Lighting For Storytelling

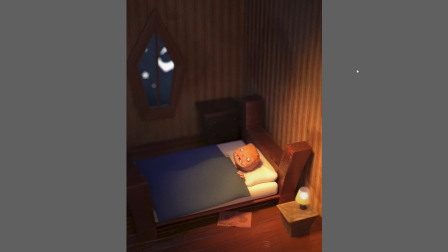So although this setup does count as motivated lighting, you can see that there's still plenty of scope to take liberties in order to help you tell the story. And the way that you use light to tell your story is actually very simple.
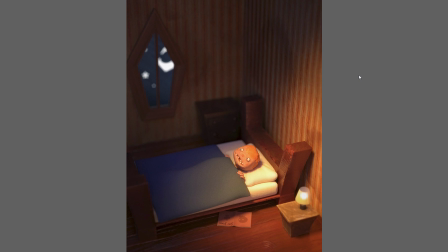It can be summed up in one very simple sentence, which is shine your lights on the things that matter. And the main tool at your disposal for drawing the viewer's eye to the important areas of your scene is contrast.
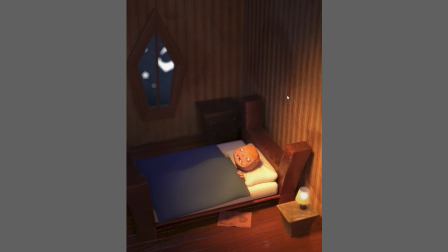So that means that the areas that are not important in your shot should have low contrast, and the areas that are important in your shot should have much higher contrast. So in this case, the highest contrast in the entire image is the contrast between the boy's head and the pillow.
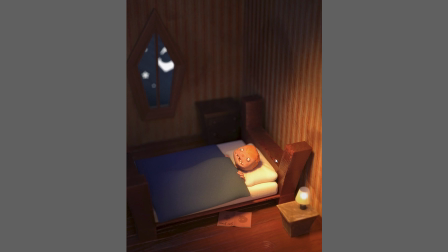And that naturally draws your eye to this area. and all of the lighting in the shot is geared to do exactly that. And this is why it's so important to be very vigilant not to inadvertently create areas of high contrast in your shot which aren't important to telling the story.
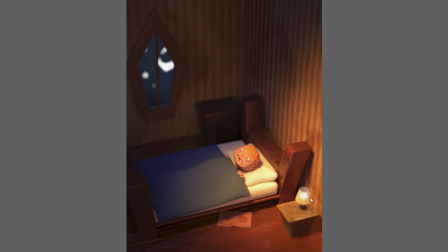Which is precisely why I didn't want to have a very bright hotspot underneath the lampshade, even if that cost me some realism, because I want the viewer to focus on the character. So this is something that you should be aware of every time you light a scene or a shot.
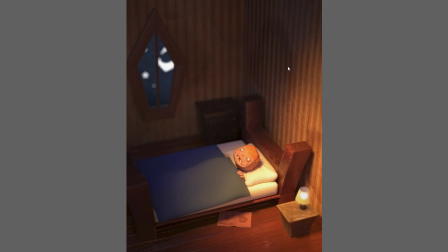Whether you want your lighting to be realistic, to appear to come from actual light sources, or whether your lighting is more stylized and abstract, you always want to be telling the story first and foremost.
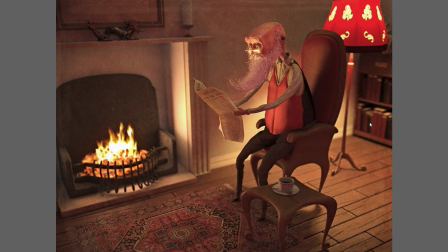So in this scene we have a very similar setup. Lighting which at first glance appears to be motivated, appears to be coming from real light sources like the floor lamp and the fire, but which on closer inspection turns out to be quite artificial.
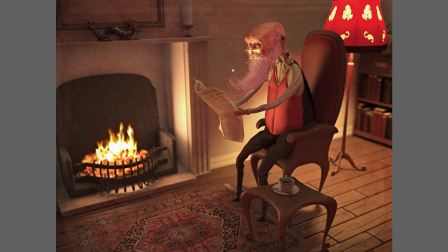The way that the character's eyes are so perfectly framed by a shaft of light simply couldn't be achieved by using the fire as a light source. I had to use a spotlight, of course, to achieve that effect. And no one viewing the image is ever going to do mental trigonometry to determine that I cheated with my lighting.
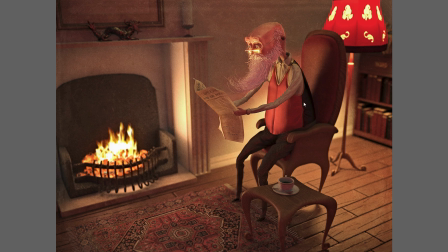However, there is a flip side to this which I also want to discuss, and it goes back to the point I made earlier about lighting the things that matter. When I was working as a lighting lead, I did encounter some lighting artists who would take this kind of technique to an absolute extreme.
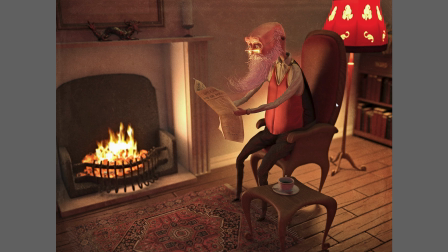They would add 10, 15, sometimes 20 lights to their scenes. They'd be adding rim lights everywhere. They'd be lighting characters' hands. They would be using area lights to fill in any areas with dark shadows. And the scenes very quickly became unmanageable.
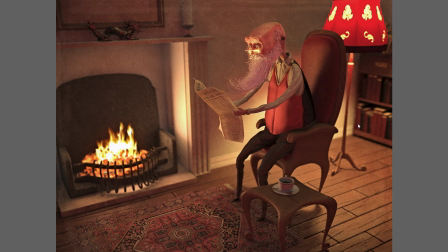But more importantly, all these extra lights were actually taking away from what was important, which was the focus of the shot. So personally, I like to try and keep the number of lights to the absolute minimum that's required to light the scene coherently and tell the story.
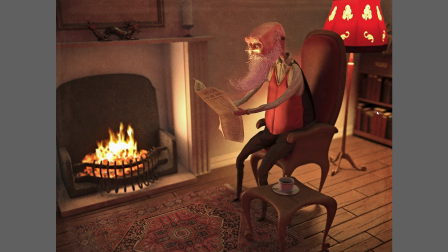If areas are in dark shadow and those areas aren't important and the shadows aren't distracting from the main focus of the scene, then I leave those areas in dark shadow. And I definitely do not like to add lights to things that aren't important in the actual composition.
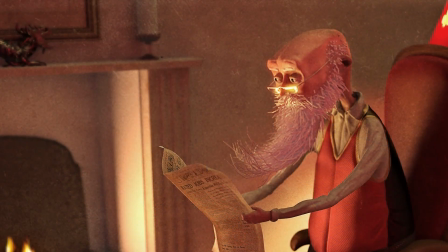And this is especially important if you're working on an animated shot,
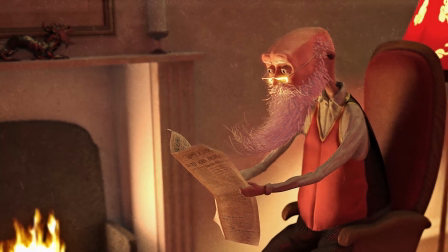because if your character is moving through the scene and the scene has an unmanageable number of lights,
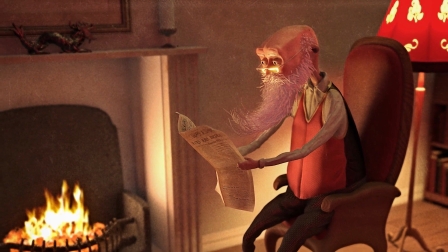you're very quickly going to come across all sorts of inconsistencies.
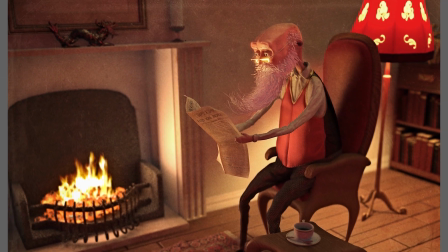But also in terms of mental focus, if you concentrate on lighting the things that matter,
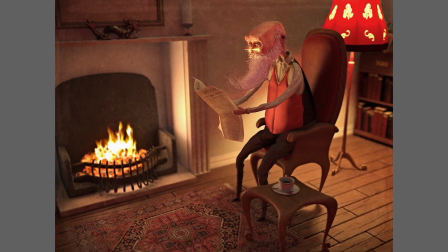that means that all your mental and artistic energy are going to be directed towards
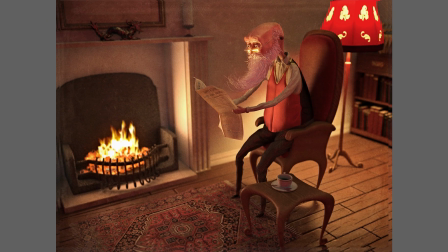those rather than on unimportant or secondary aspects of the shot. And this will allow you to do your best work because you'll be focused on what's important rather than being caught up in irrelevant details.
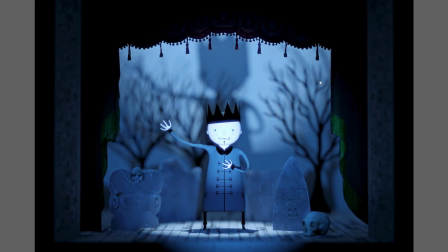Moving on to this scene, which is using stylized lighting, because the theatrical lighting that's in use here means that I don't need to motivate my lighting. I don't need to pretend that I'm using household light fixtures as my light sources, which gives me much more freedom.
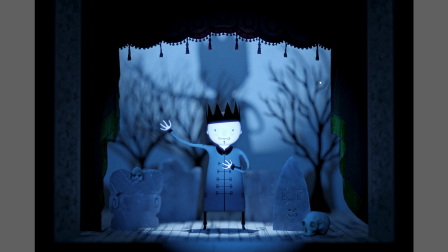But you can see that despite all of this, I have still stuck to the fundamental principle, which is to light the thing that's important. In this case, it's the character's face. The character's face is receiving much more light than the rest of the scene.
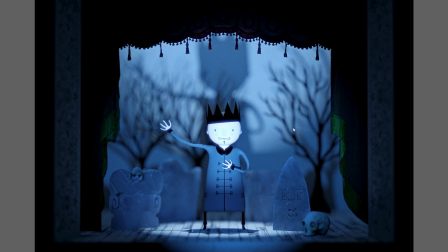Now, of course, my lighting is also creating mood and drama, especially with this huge shadow on the back of the stage, but the first thought is always to direct the eye to the character. And now we come to this image.
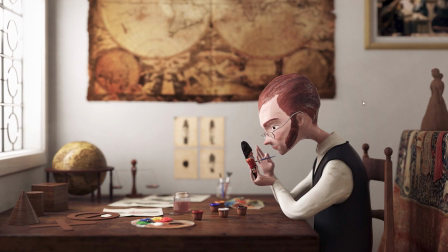And this image is particularly interesting to me because the lighting is much softer and the overall effect is much more subtle and less dramatic. But just because I'm not using the high contrast spotlights that I've been using in the previous images I've discussed,
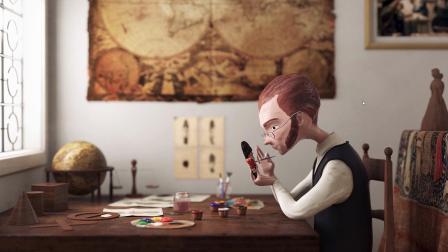doesn't mean that I'm not using the same principles, because I am. My primary purpose in lighting, the first thing I do is to try and draw the eye to the character. Now you can do this with soft and subtle lighting just as well as if you were using hard, high contrast, dramatic lighting.
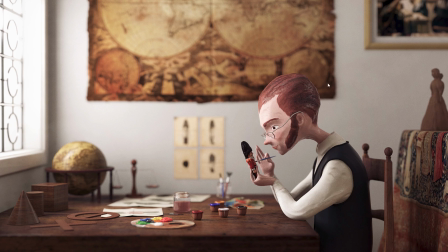So in this case, the way that the eye is drawn to the character is primarily with this bright highlight on his forehead and the contrast between the character's head and the wall behind him. Now in this scene, I am actually using pure motivated lighting.
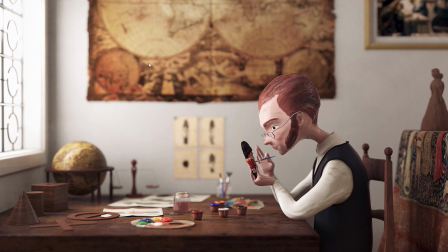All of the light from the scene is coming from this big window here. There are no additional spotlights being used to pick out parts of the character. It is absolutely naturalistic lighting in this case.
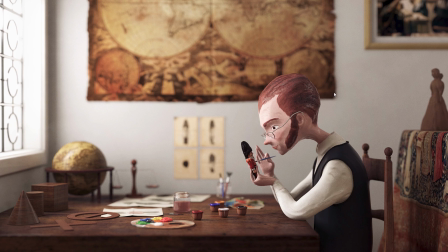So in order to ensure that the character becomes the main focus of a scene like this, does require some careful scene management. So in this case, I made sure that his head was essentially the only thing that fell within the beam of this soft light coming from the window.
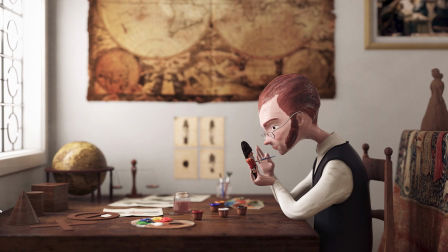All of the other elements of the scene are carefully placed outside of this main shaft of light. So even though the shaft of light is soft, it is still playing a vital compositional role.
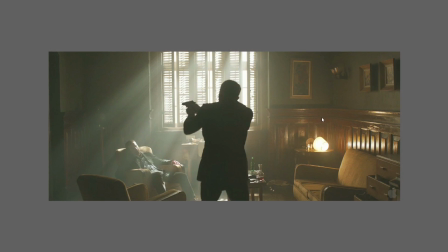Now, one technique that's used over and over again in cinema is to use silhouettes to draw the viewer's eye. And the reason for this is that it basically follows the rule of using contrast to direct the viewer's eye. And in the case of silhouettes, you're using essentially the maximum contrast that's available.
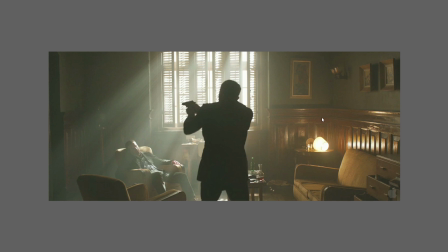You've got something very, very dark in front of something very, very bright. But it's extremely effective, especially when you have a potentially very busy scene, such as this one from Skyfall. There's a lot going on in this room,
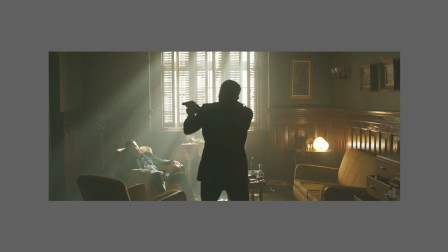but your eye is immediately drawn to the character here simply because of the contrast between him and the window behind him. Notice also how the shafts of light are directed deliberately towards the secondary character sitting in the chair.
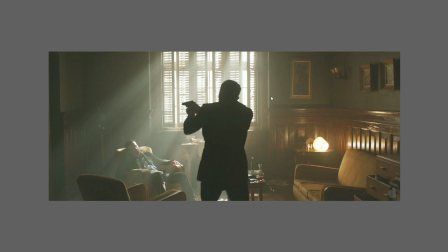In this shot, the cinematographer is using contrast and lighting to take your eye on a journey. Your first stop is the main character being silhouetted by the window, and then the beams of light are then focusing your eye on the next stop, which is the character sat in the chair.
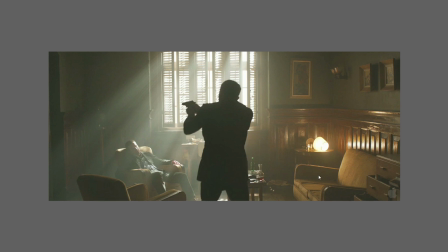And then finally, this bright light is attracting your eye to the third stop, which is also being used as a storytelling device, because you can see that the lamp has been knocked over, which indicates signs of a disturbance or a fight in the room.
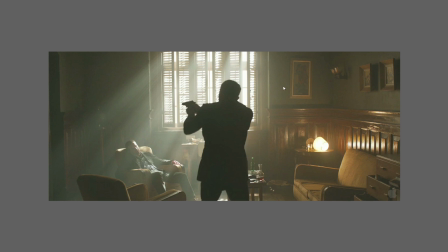So you can see that clever use of lighting can convey an enormous amount of story information in a very short time. You take in this entire scene, and within a couple of seconds you immediately understand what's going on. Now you can imagine that this scene would have been far less effective if the lighting hadn't been so
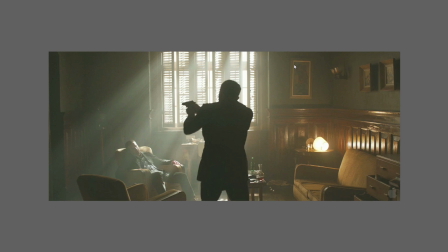precisely designed to tell you exactly what was important. The lighting draws your eye to the important elements in the scene and omits everything else. Silhouettes are a device which are very commonly used in film and animation, and obviously they're particularly suited to stories that are dark and moody.
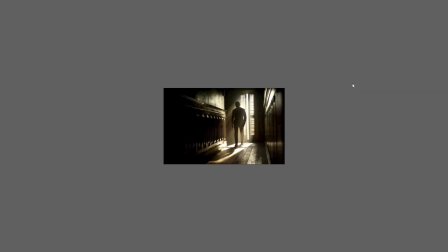So here's a few more examples.
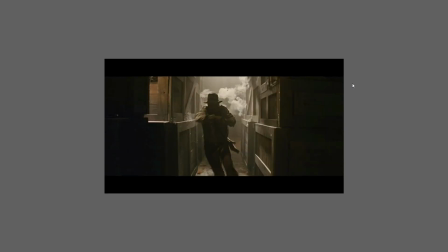Here's one again from Skyfall, this time from Indiana Jones and the Kingdom of the Crystal Skull, and here's one from The Nightmare Before Christmas.